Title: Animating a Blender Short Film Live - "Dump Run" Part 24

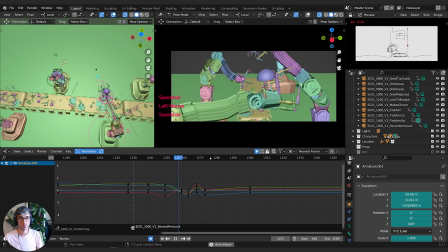That turn feels a bit too fast.
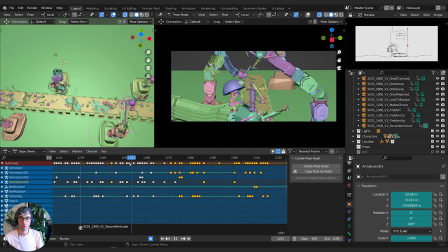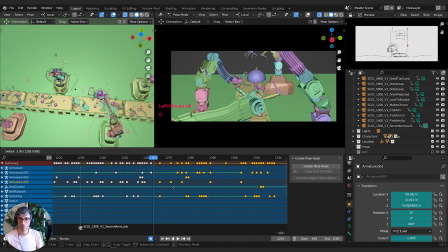Okay, I'm going to select everything up to the current frame, grab it forward, 5 frames, come back here, find the moment where he turns, right about here, then I'll grab all these, I'll hit S to scale, bring them forward.
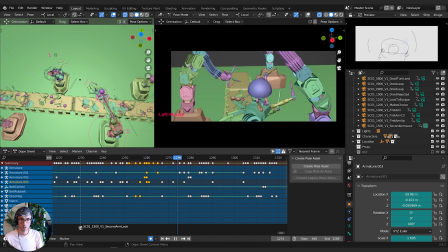Yeah, cool. So what I'm thinking now, get out of pose mode,
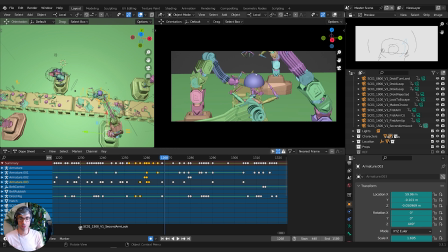is we can maybe get the camera into a position where we're going to see this other guy.
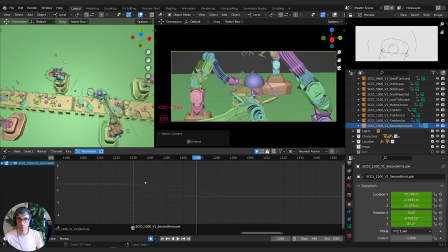So I think what we need to do is we need to be dropping and looking up to get into this position. And the frame we want to land on is right about here before the bite.
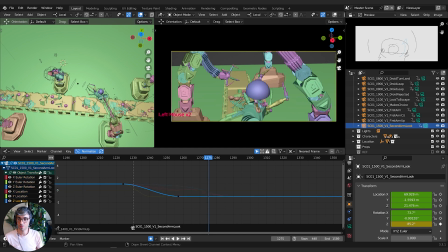So let's try and get him to this spot first. So I'm going to just grab X, grab the Z keyframe. So I only have 2 for the Z location. And I'm going to pull it down a little bit further. And then the X rotation, I'm going to grab this one here. And I'm going to move it up.
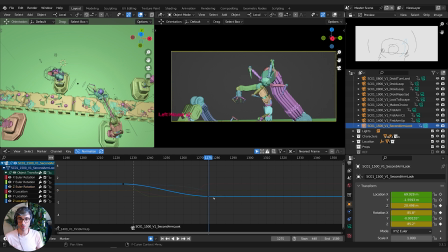Now I want to frame both him and that robot. So I need to come down further like this. And we'll see if this will work. And maybe Z rotation, line it up a little bit better.
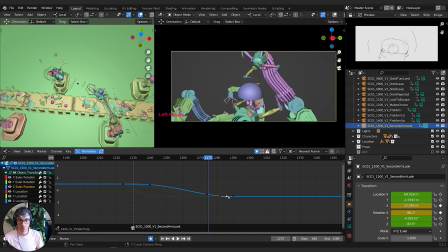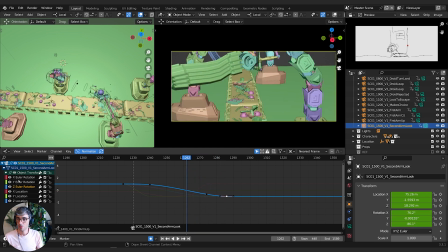So that's kind of a nice shot in itself, right? So if we can get there, let's go to the X and let's delete all the X keyframes now.
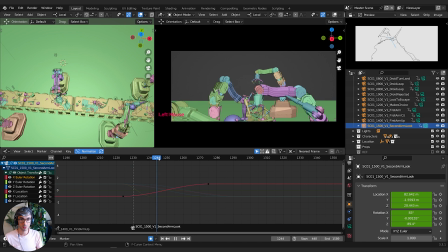Let's see what it looks like. Because the drop is going to kind of compensate a little bit. That's cool. Nice.
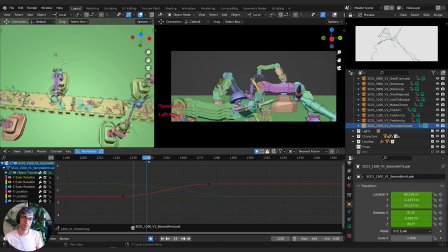Cool. I think is that moment when we really lose him. I mean, a lot of this is pretty low in frame up until this point, so there's a chance we could start lower.
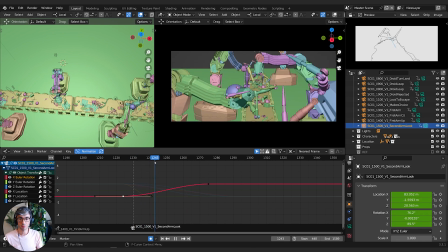Not start lower, but at least get to this point here. So let's go I, only select the channels. Bring this one back up.
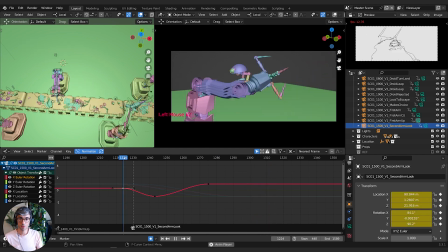It's a cool shot. Probably push it further. Make it down even lower and look up even higher. Really emphasize it.
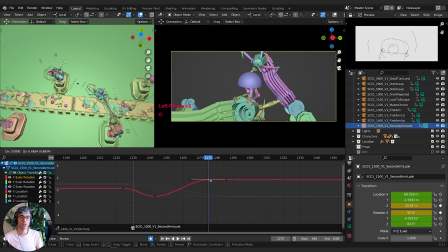Just don't want him blocking. You can adjust the pose on this arm as well so that it's like really like over him. We can maybe get closer as well. Let's try that. X location. Let's grab Y. Let's get closer. And then do we want to be doing any Y location?
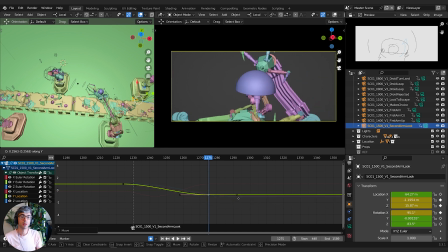Really? We want to stay kind of right centered on him, so I might leave that. But we can go up a bit. We can also probably raise up a little bit now that we're closer. Although it would be nicer if we saw him a little bit better. So this is probably a bit too close.
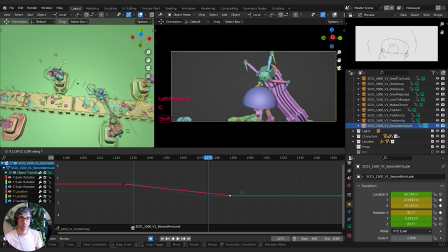So let's take him back a bit. Grab Y, hold down Shift just a little bit.
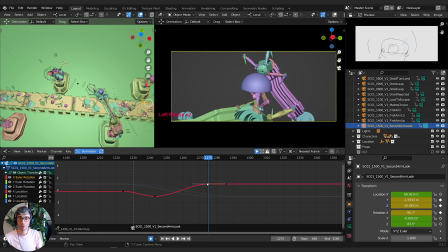It's kind of nice seeing his feet in that pose. He's like really poised. Maybe we could bring this robot a bit closer. Like let's find what's his last pose.
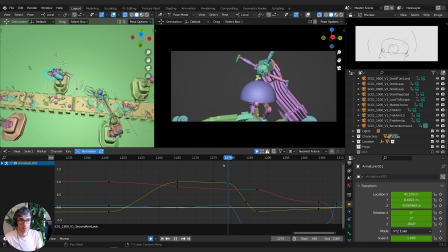It's like he's kind of framed here. I like that little click on his even though it's unintentional. It's nice. It's good. It's just kind of like really looming. Let's get his crosshairs lined up a little bit better.
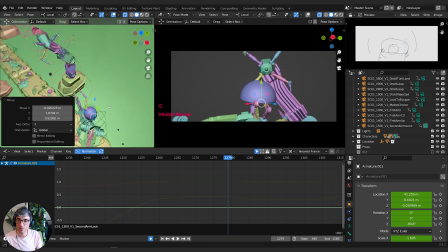Really looks like he's staring at him.
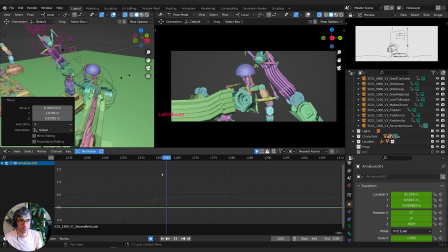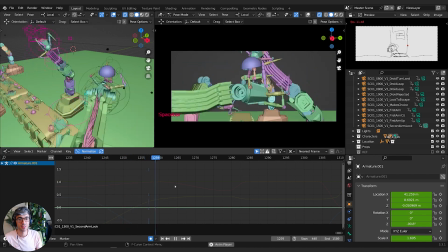Yeah, that's nice. That's going to be cool. Right, let's get the X rotation fixed.
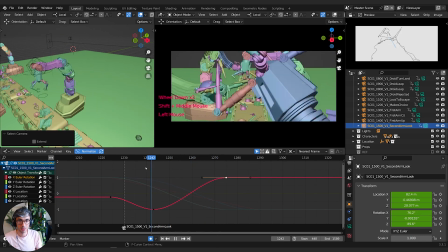So Shift B, go back, and got a few things we've messed up.
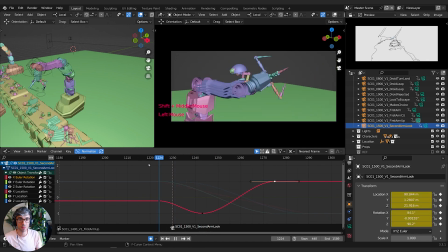That's all right.
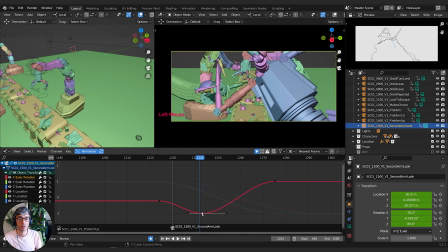With the Y location, maybe we should just start over there. Get rid of that keyframe. It's a bit cleaner.
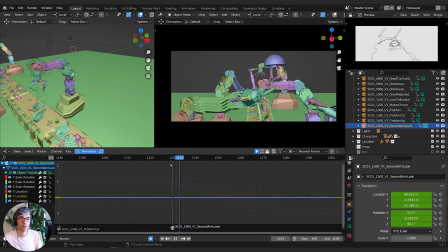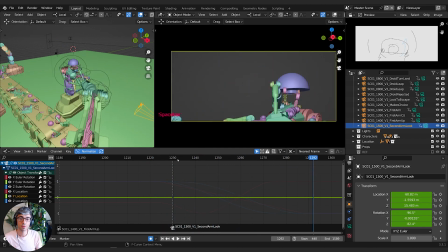Cool.
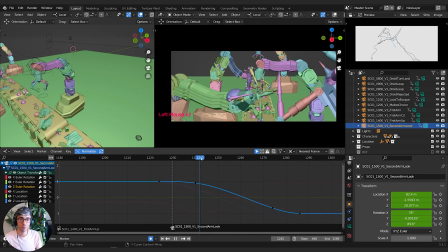Now let's change our Z rotation a little bit so that we are a little bit more lined up with him.
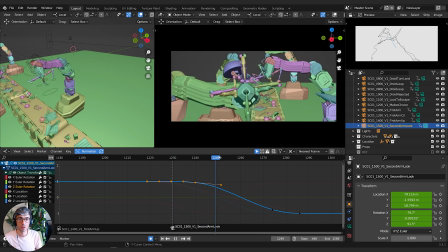I feel like it could be lower here so we can actually see him in the air. Like, we come down, we'll actually see him getting some air. which is probably helpful.
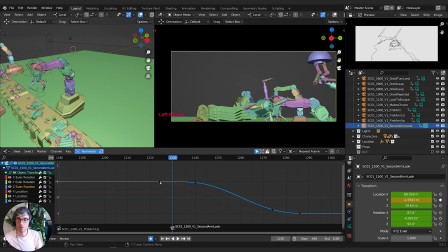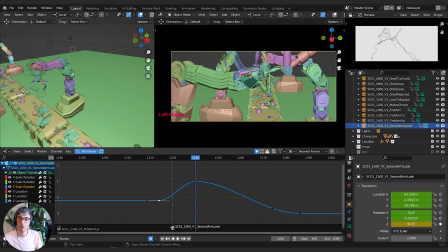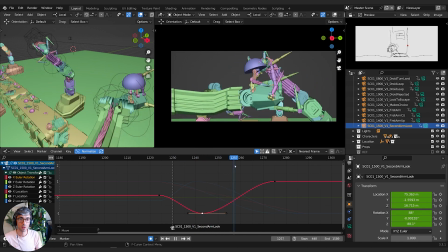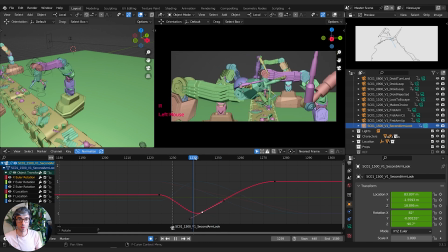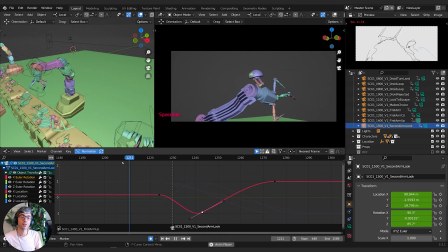Really like the way that's turned out. Jump. And we won't show his jump and this collision from that angle, but we'll extend that moment.
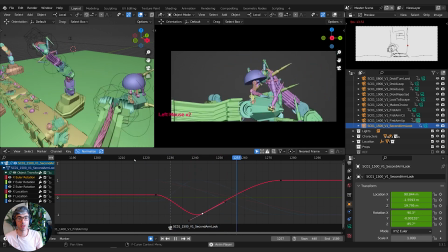We need to get a reaction because it's a nice stare down.
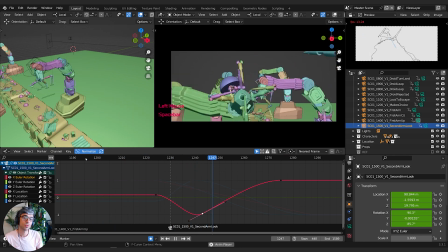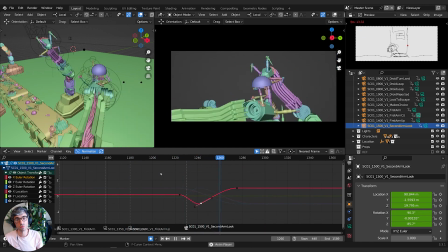Might save that for the next episode. This is a really nice, complex piece of camera work we got. And I think it's going to work out really well for us.
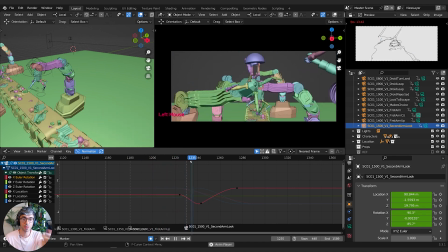So my plan is, what we're going to do is he'll get thrown, he jumps, lands, come around, we have this moment.
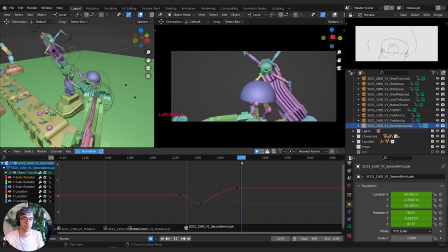So just as it rears up, right there, I think we're going to cut to a reverse of him.
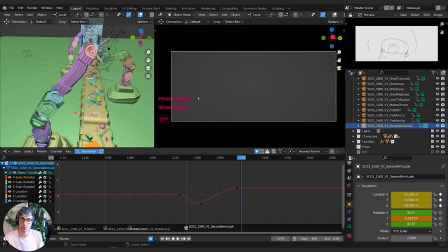So we get his face, something like this. Oops. Right, so on him,
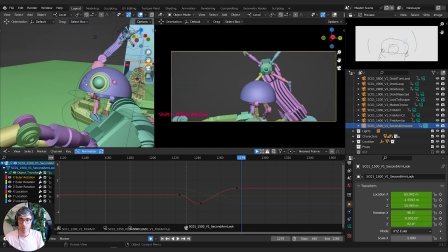right here. And then get him like maybe to start to jump in this shot. And then we cut back to here, and we'll actually cut back to like this moment.